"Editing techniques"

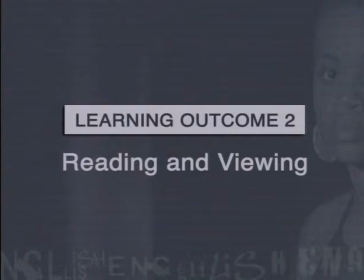The following lesson is linked to Learning Outcome 2, Reading and Viewing.
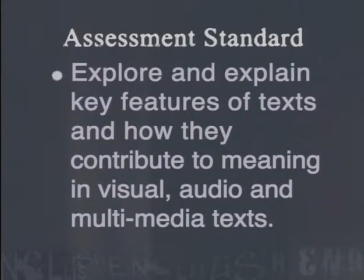It addresses the assessment standard that requires learners to explore and explain key features of texts and how they contribute to meaning in visual, audio, and multimedia texts.
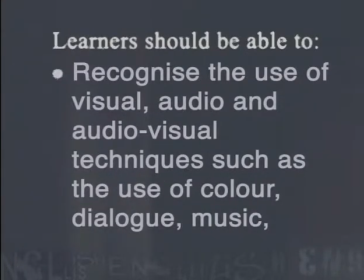Learners should be able to recognize the use of visual, audio, and audiovisual techniques, such as the use of color, dialogue,
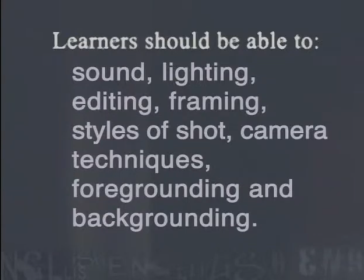music, sound, lighting, editing, framing, styles of shot, camera techniques, foregrounding, and backgrounding.
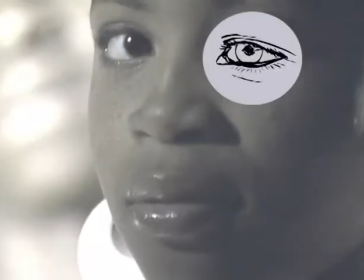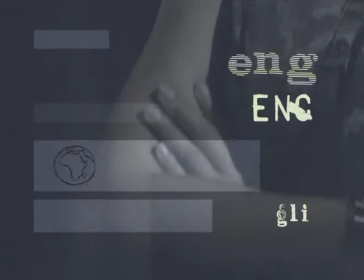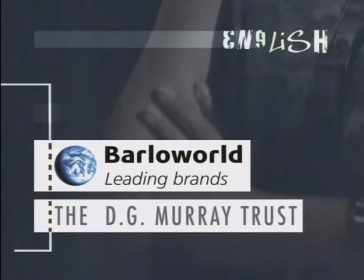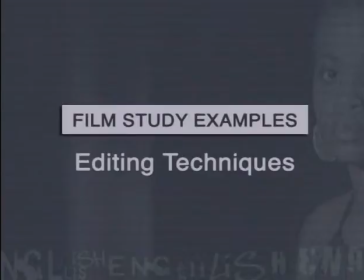Hi, I'm Megan. So far in this series of lessons, we've been analysing clips from the short film, Come See the Bioscope. Although this film is less than half an hour long, many, many hours worth of film must have been shot to make this movie. In today's lesson, we are going to consider how the filmmaker selected which portions to show and how the various sequences have been edited together to make the action flow in a logical order. These are the editing features we are going to focus on.
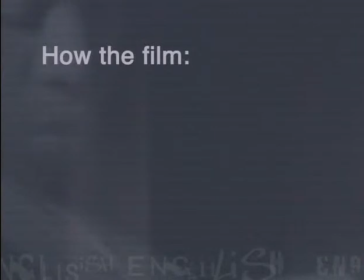We are going to look at how the film shows the passing of time,
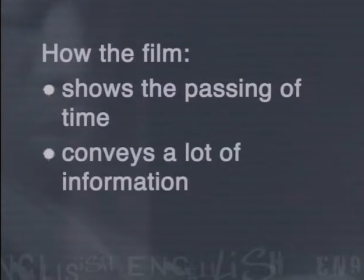how it conveys a lot of information and how it uses music. The action that is presented in this film takes place over three days and two nights. We are never actually told this in the film but we can work it out. Most notably we can work it out from the way the light changes. But in this film light does far more than indicate whether it's night or day.
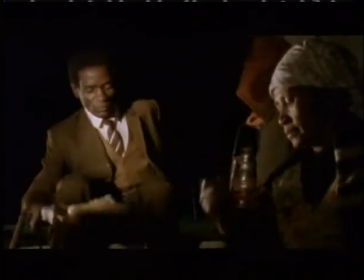Here are some other functions of the lighting. Dim lighting can be used to indicate that the scene is taking place at night or inside.
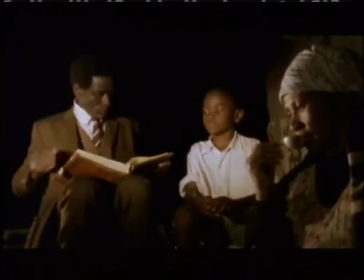It can create a sense of evil, intrigue or intimacy depending on the situation.
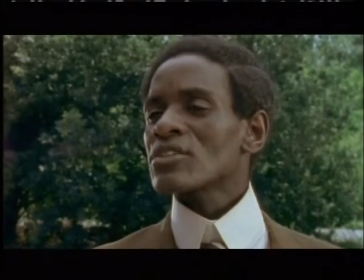Bright lighting can be used to indicate sunshine or daytime and can make shots appear more realistic or exciting. Have a look at these clips taken from the film. They shone in the order that they appear. As we watch them, pay close attention to how the light shows the passing of day.
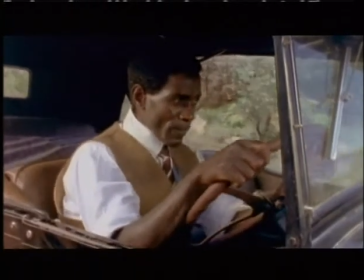Let's begin. When Solomon Pleike arrives in the town, the sun is shining, so it is obviously daytime.
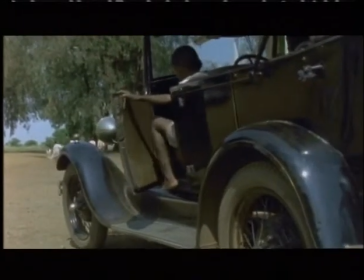He meets Musi and the two of them drive around the town looking for a venue to host the Bioscope show.
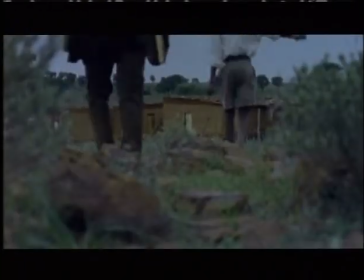Musi then takes Sol Pleike home to his grandmother to spend the night. It is twilight when they arrive.
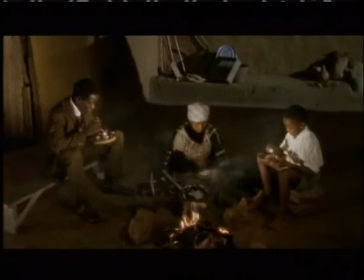By the time they have eaten and get ready for bed it is nighttime.
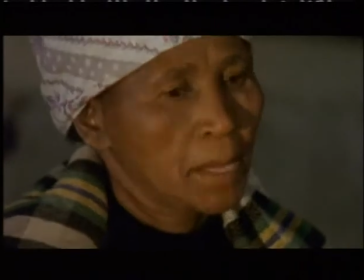We can tell this because the scene uses very dim light and even candles.
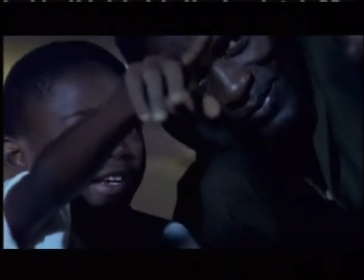Also Sol shows Musi how to spot the Southern Cross in the night sky. The action that follows is once again brightly lit.
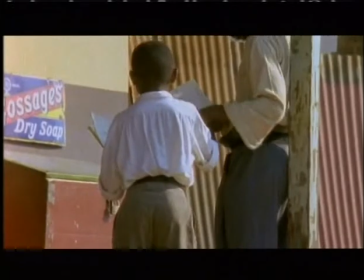This not only shows that it is daytime but it also conveys a sense of optimism
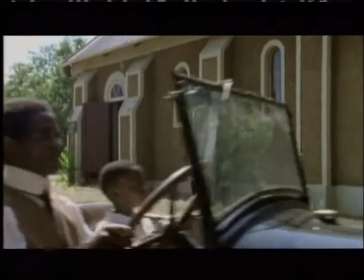as Moussi hands out pamphlets to encourage people to come to the Bioscope show. In the scenes we've just looked at light was used to show that time was passing. We also discussed how bright light indicates a sense of optimism whereas dim lighting can create an ominous mood or an intimate one depending on the situation. Have a look at the next clip and comment on how the lighting has been used and the effects that have been created.